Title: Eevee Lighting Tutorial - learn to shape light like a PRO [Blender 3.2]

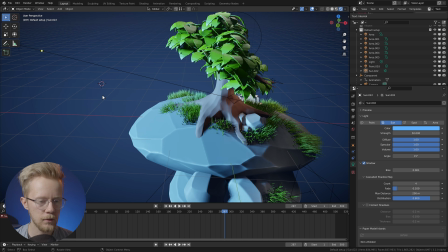1722s
So I think we'll add another light here, a spotlight,
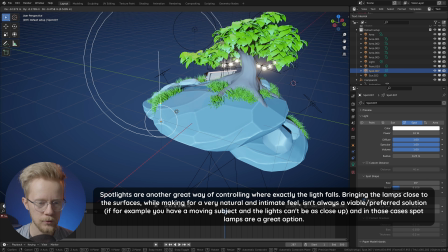1728s
and we'll bring it here and really hone in on that grass specifically.
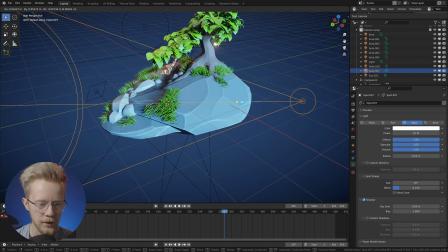1735s
And here we can again use that trick of placing a 3D cursor here and changing the pivot point to 3D cursor.
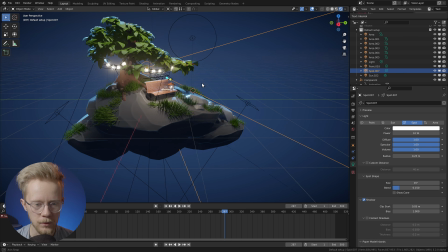1743s
And then we can go back here to the front view, and we'll quickly make this to be blue also.
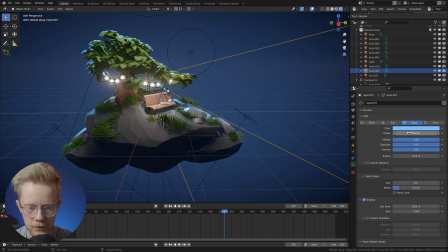1750s
And we'll also go crazy with this value. 500 doesn't really even do anything.
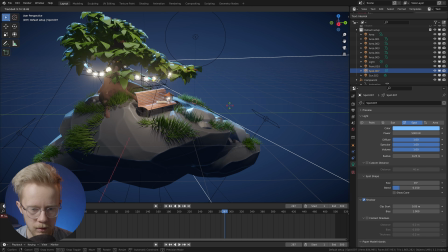1755s
Let's try 5000. Now we're getting somewhere. And then we can fine-tune the rotation of the spot lamp.
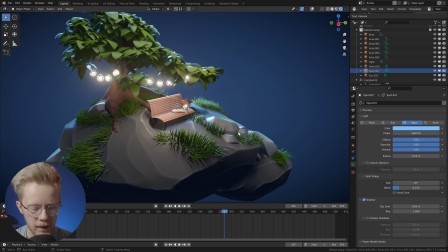1764s
It seems that we can actually get this patch of grass also with the same spot lamp, which is nice. So maybe something like this could work,
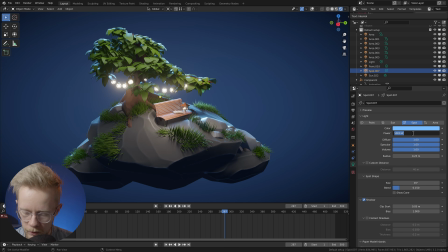1775s
and we can bring this value down a little bit to like 2000 maybe. Yeah, that looks really nice, and it really highlights these patches of grass here. So now we're getting pretty close to the finish with this lighting setup. There's just a couple more little things I want to do.
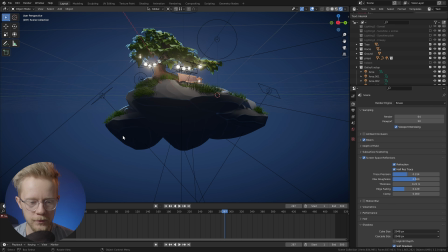1794s
And the first thing is this bottom here, which is very dark. I want to bring some light under here also.
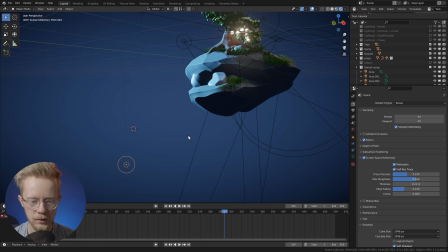1801s
So we'll just add a new point light, bring it somewhere here and make it a bit bigger
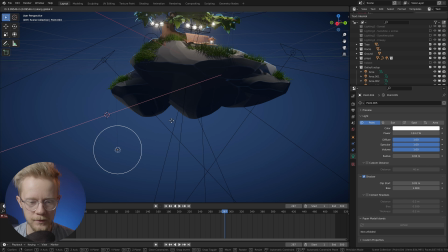1809s
and brighter so that we get this very subtle lighting under the island. We'll make this be blue also. Maybe not very blue, just slightly cold like this.
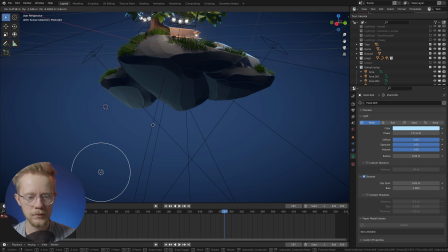1822s
And again, we don't want to lose all the darkness. If we bring this light too forward like this, we lose a lot of the contrast we had there. And this ends up looking much more flat. So we want to have it pretty far back there
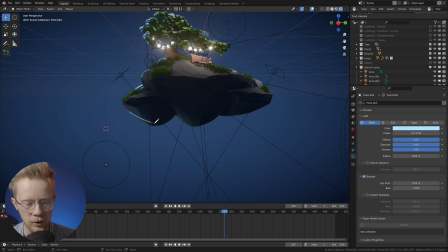1837s
and only really light up a little part of the edges here to get a little more definition. Maybe we'll move it a little bit like this and then further back. Increase the strength just a little bit to something like this.
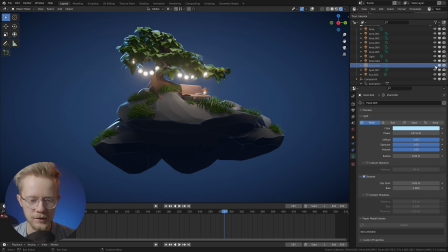1854s
And I think that looks good. Turning it on and off, we can see that we now have much more definition on the bottom side of the island also.
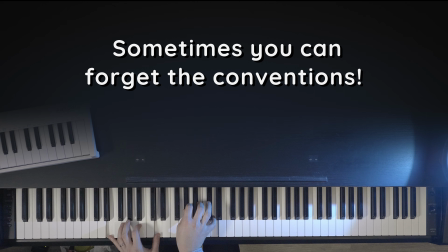And the last thing I want to do is to break the rules we just set.
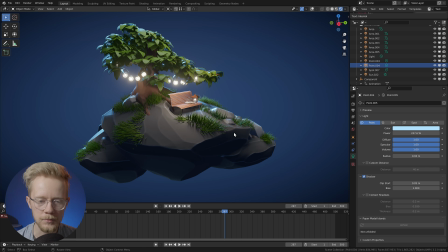1871s
So because all of our lighting here is natural colors, falling roughly on the black body radiation spectrum, we can add a little extra spice by introducing a completely different color here.
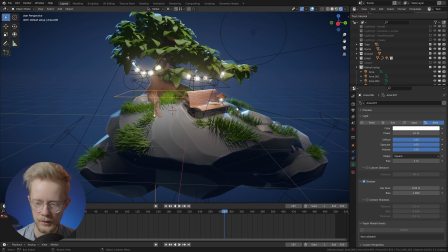1882s
So let's just go ahead and add an area light here and make it pretty small, something like this. And this area has been pretty dark, and I think we can afford some extra light in here. Not this much though, we can make it a little bit dimmer.
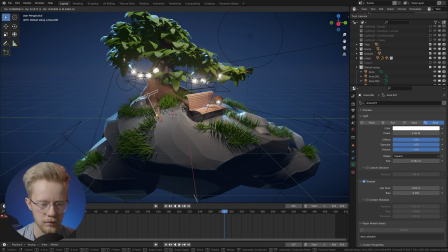1900s
We can maybe rotate it a little bit like this and try to find a nice looking spot for the light.
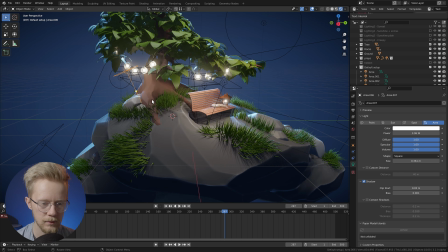1907s
Maybe something like this, closer to the tree. It actually brings out this root and this rock pretty nicely.
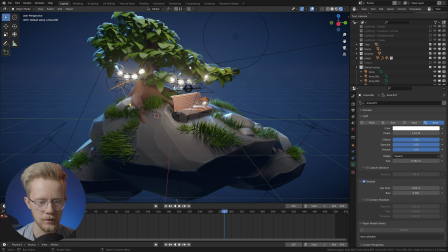1914s
It's still a bit too bright. Something like this might be better. So let's play with the color wheel a little bit and see if we can find something that we like. I actually think this pinkish purplish color looks pretty interesting in here.
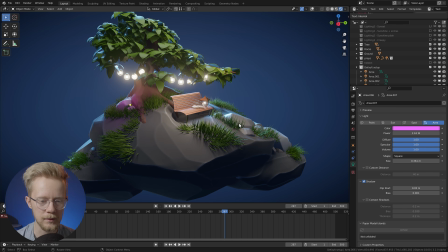1930s
It adds a little bit of this magical feel to this lighting. It's maybe a tiny bit too saturated.
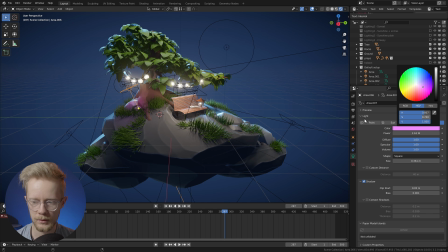1938s
We'll take this back a little bit like this, and we'll also take it a little bit further from the tree.
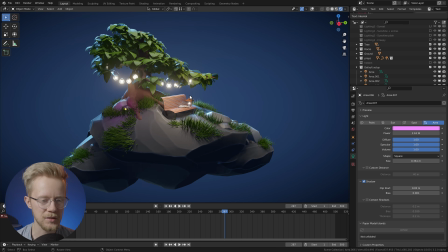1946s
Maybe something like this.
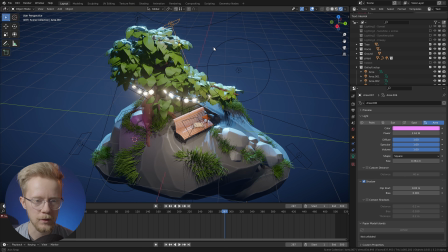1947s
And I might actually replicate this pink up here in the leaves, just so that it's a bit more of a feature of the lighting.
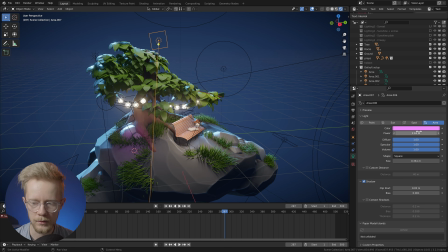1955s
Let's put it there and increase the strength a little bit, and maybe we'll make this more saturated to make it more visible in the green leaves.
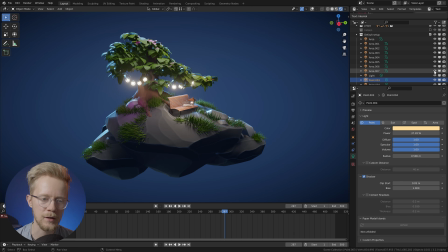1966s
Yeah, I think that works pretty nicely. Just a tiny little touch.